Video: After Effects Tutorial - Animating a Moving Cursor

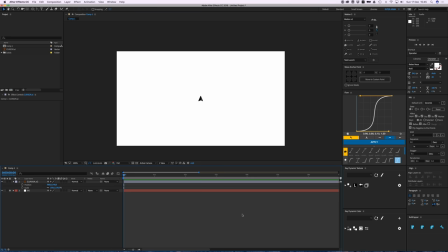[0:04]
Hey everyone, welcome back to Camp Keyframe, and in this video I'm going to show you how to animate a cursor moving on screen and clicking things, like a cool little mouse movement.
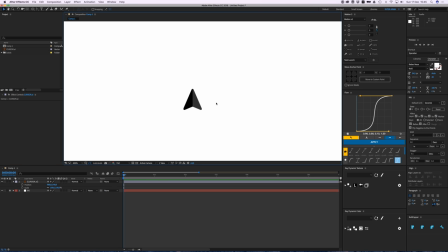[0:16]
So I've created this just gorgeous, beautiful cursor. I think it's the best one I've ever made. Look at it, like the shade and everything, damn. Let's go.
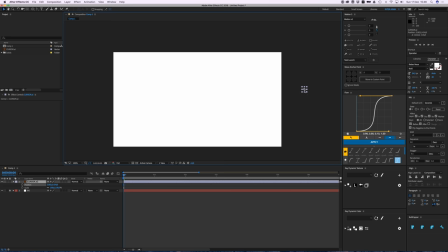[0:27]
I'm going to position this off screen first to begin with. Hit a keyframe. Add a keyframe, then like around here, and then maybe go to this spot and then go off screen again, so it makes two clicks.
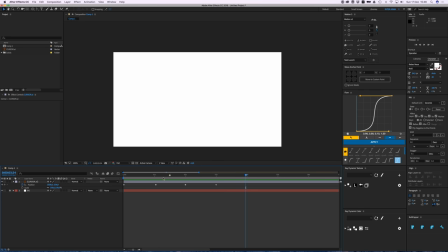[0:48]
And there you go. Wow, that's beautiful. All right, maybe just add a little ease to it. Okay.
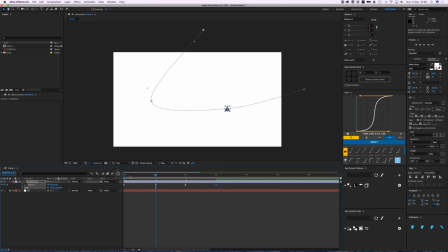[1:03]
Not too much. Yep, three mountains. Great, that's it. Thanks for watching. See you next time. No. This looks horrible.
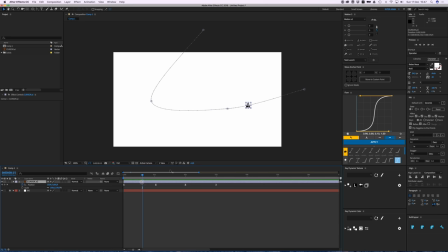[1:18]
It's horrible. What we're going to do is, first off, I like to add a nice smooth line to it.
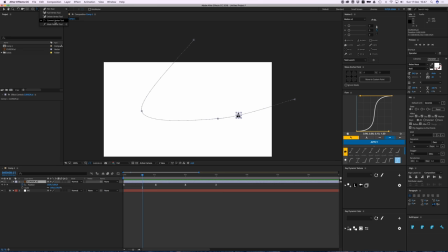[1:24]
So open your pen tool and go to the convert vertex tool, and I can drag these lines out to make I can just pick this handle right here and make these smooth lines. So I can go here, click, go through there. Yeah, and here I would like this to go off screen like this.
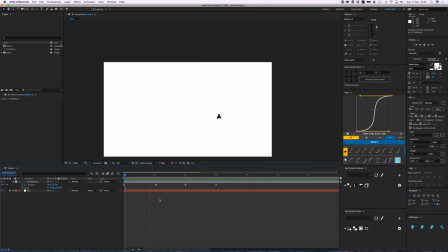[1:45]
So smooth movements, all right. So that already looks better. It's a bit too fast for my taste. So what I can do is then select all these keyframes, hold down Option on my keyboard and drag the last one out, so it will exponentially, I think, move. Relative to each other.
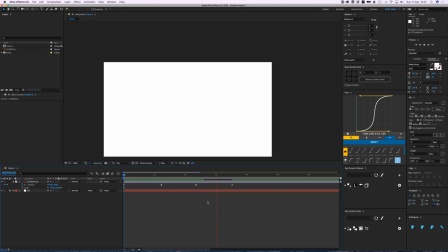[2:05]
Yeah, that's a better speed. Okay, cool. So what I can do now, for a realistic look, it's kind of like this.
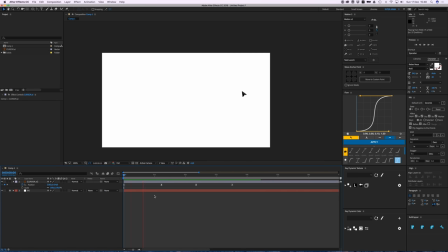[2:17]
Like the cursor is like tilted that way most of the time, and it clicks on those places. What I do like is to make the tip of the arrow follow the line.
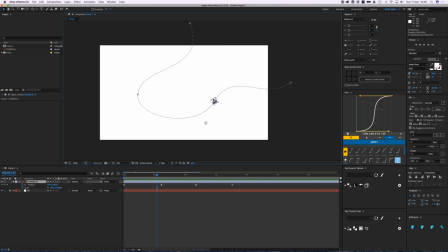[2:29]
It's not realistic, but it just looks better in my opinion, and it's animation, so we can do whatever the hell we want.
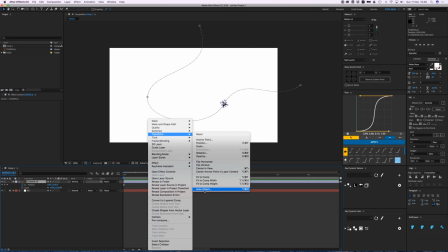[2:34]
Right click the layer, go to transform, and then auto orient, and click on orient along path.
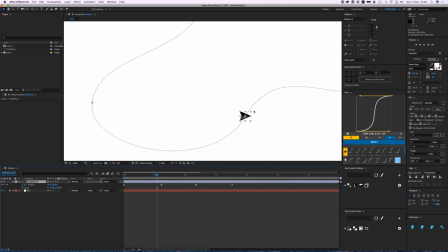[2:41]
Okay, British versus American in one sentence, nice.
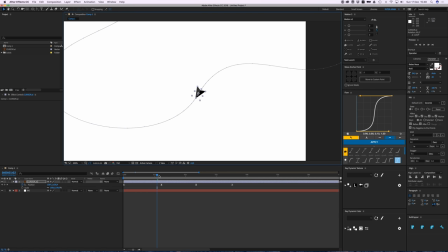[2:47]
And then orient it the right way, and this way it will follow the path of the position.
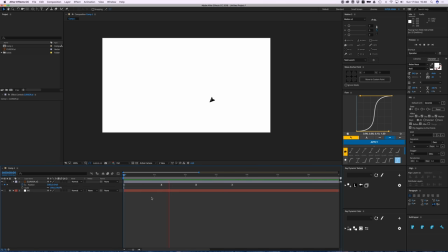[2:57]
So that already click looks a lot better.
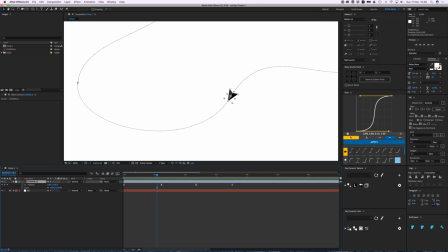[3:01]
What I like to do is to add a little click to it by opening S on your keyboard, scale, hit a keyframe for 100% and drag that out, and another one, and right in the middle of that, just make it like 90, and I need to hit U on your keyboard to open every
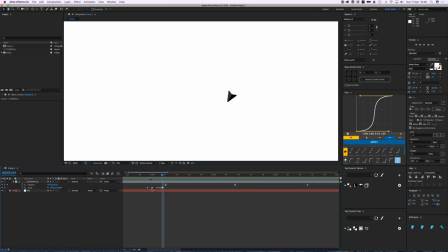[3:23]
all the keyframes, and need to time it right, so put it right here or something.
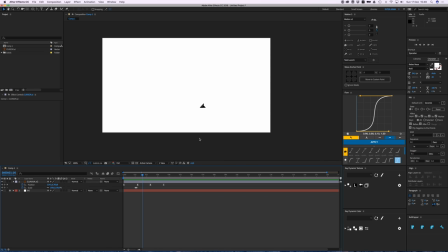[3:30]
See, it's just a really small click. Maybe it can take a little longer, you can see it better. Click, yeah. Now it's all about timing this right click.
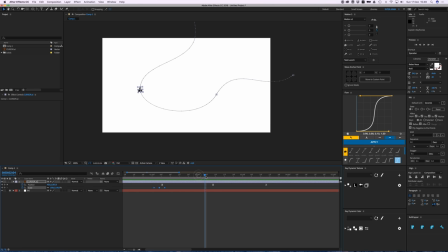[3:48]
Copy those, Command-C and Command-V on the same, in the same spot. Click, there you go. And I would like to have some visual cue that I'm actually clicking, so I'm gonna create an ellipse,
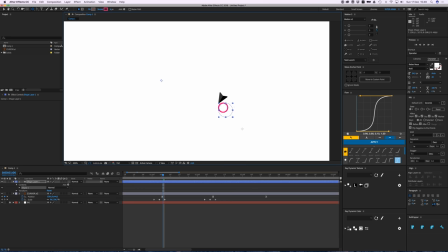[4:02]
hold down Shift and Command, Shift for the perfect circle, Command to drag it out from the middle,